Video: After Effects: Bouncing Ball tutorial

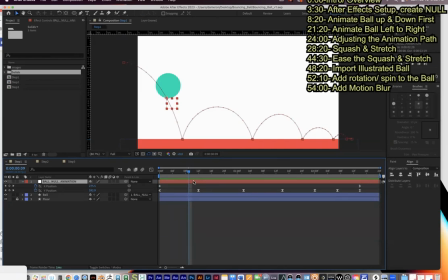0s
Okay, in this video tutorial, I'm going to show everything you hopefully need to know for the bouncing ball assignment in After Effects here. So I have this kind of broken down into three steps here. And first, I'm going to show what I think is probably the most difficult part right here,
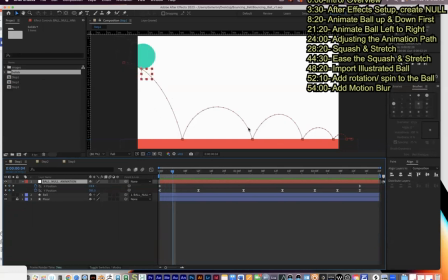16s
which is to kind of get the motion paths and the timing and the spacing worked out here in After Effects. And so we're going to go over that step first right here. And so I'll just play that back to get a basic bouncing ball animation right there.
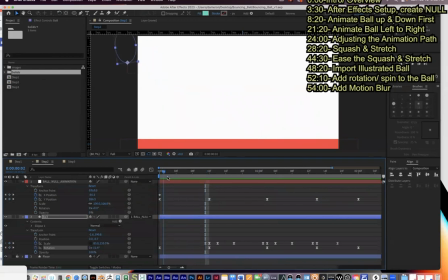33s
And so that's going to be the hardest part. Step two, I'm going to show how to start adding some squash and stretch to this here. So let's unhighlight it here.
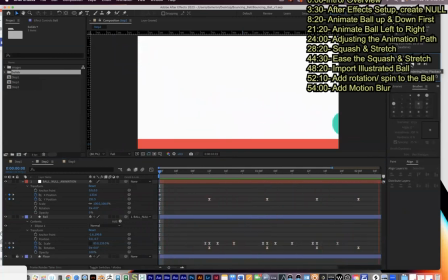45s
And I'm going to kind of start to add some squash and stretch, just if you want the ball to kind of seem less like a bowling ball and a little more elastic right here.
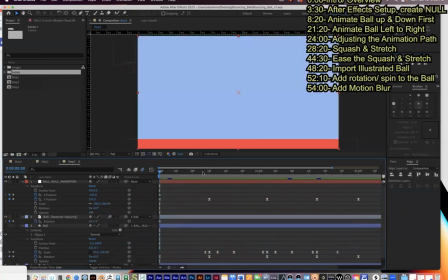54s
And then step three, I'm going to show how to have kind of attached my own image onto what was a shape layer for the circle. And then I'm adding motion blur and rotation into it in the end right here.
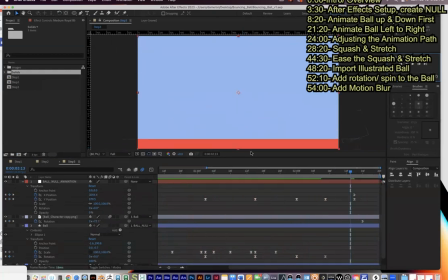72s
So that's a little cartoonish. You know, that's kind of what I'm going for in this one. So we're going to go through it in those steps right there. So one reason that we're doing this assignment right here is the bouncing ball animation on top of the pendulum animation.
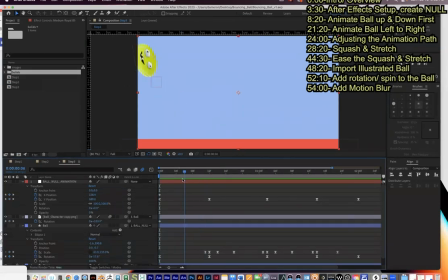87s
A few others are core to kind of understanding some really important principles in animation here.
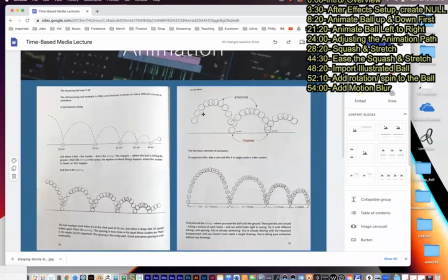94s
And if we were to open up the animation survivals kit right here, this is going to be one of the first things that you find.
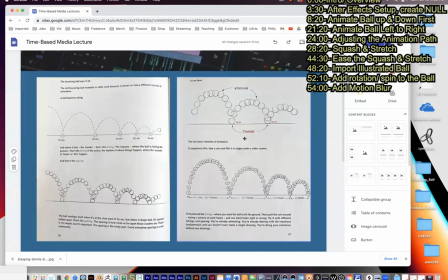102s
And you can see right here, we have some good examples right here of so the spacing is the difference from one frame to the next. So think about this one frame at a time, how the spacing happens here. So the further the ball is away, the faster it seems to be traveling.
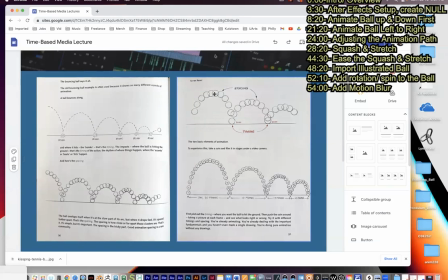120s
And then the closer together it is, the slower it's traveling. So you can see in this bouncing ball animation right here, it's going fast, then slows down, speeds back up. then slows down, speeds back up, and then slows down up there.
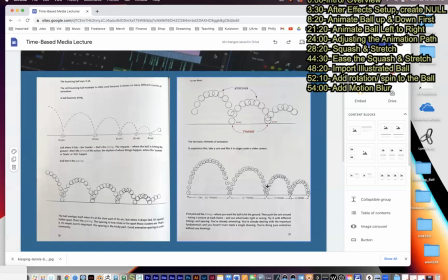136s
You can also see an example right here, and you don't have to follow this exactly, but this is just kind of an example here, is the timing might change because the first bounce is having to travel further.
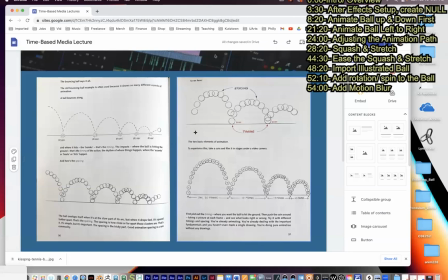151s
And the ball has kind of has all of its kinetic energy, or, you know, I'm not a physics major, but, you know, just all the energy of the ball drop is kind of happening right here at the beginning. so this will take 20 frames right here because it's traveling further and then it's going to travel less and less each time and it'll get a little bit faster and a little bit faster each time
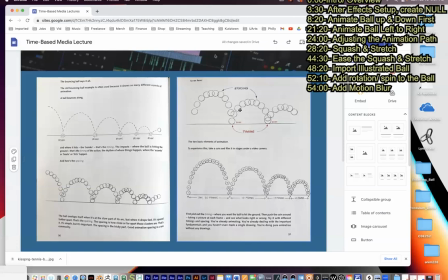170s
and depending on how you do the spacing and timing as well as the squash and stretch here will determine greatly if your ball feels like a bowling ball or if it feels like a rubber ball that kind of thing here
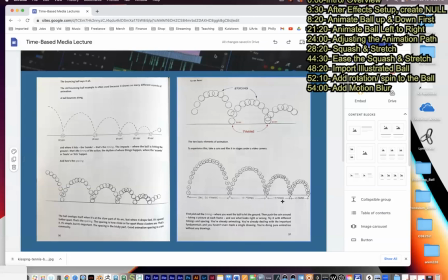184s
and so you can see right here this takes 20 frames 10 frames 13 frames and then 10 frames right here for this example right here. And I'll kind of give you, I don't do this exact timing for the animations you saw up there,
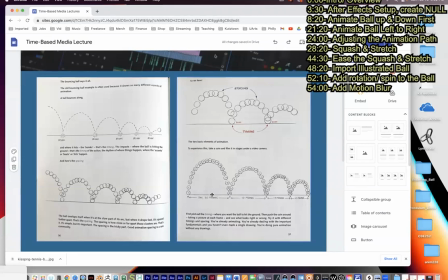198s
but it's kind of a similar idea where we have, it gets quicker and quicker as the arc gets smaller and smaller right there.
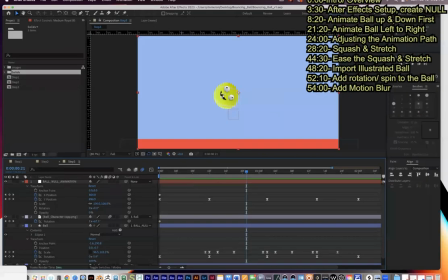206s
Let's get started with this here. So to start things off, first thing I'll do is make a new composition.
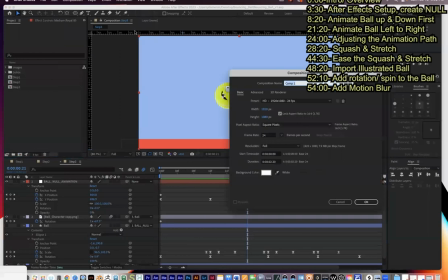212s
So I'll go composition, new composition right here. and I'll call this online demo.
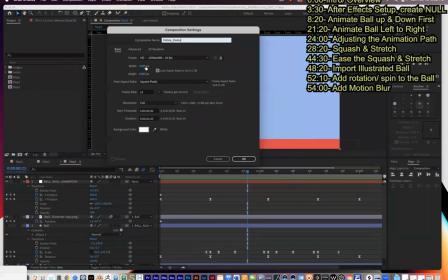220s
And this is a 1920 by 1080, so normal HD. 24 frames per second is what I prefer, especially for a project like this. And we're going to keep this really short, so this is going to be 2 seconds and 20 frames right here.
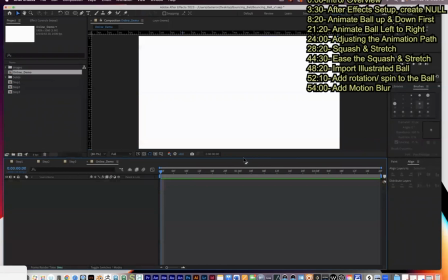234s
It's going to be the duration. So we're going to start off with that right there. And we're going to use shape layers and null objects to kind of get this thing started off.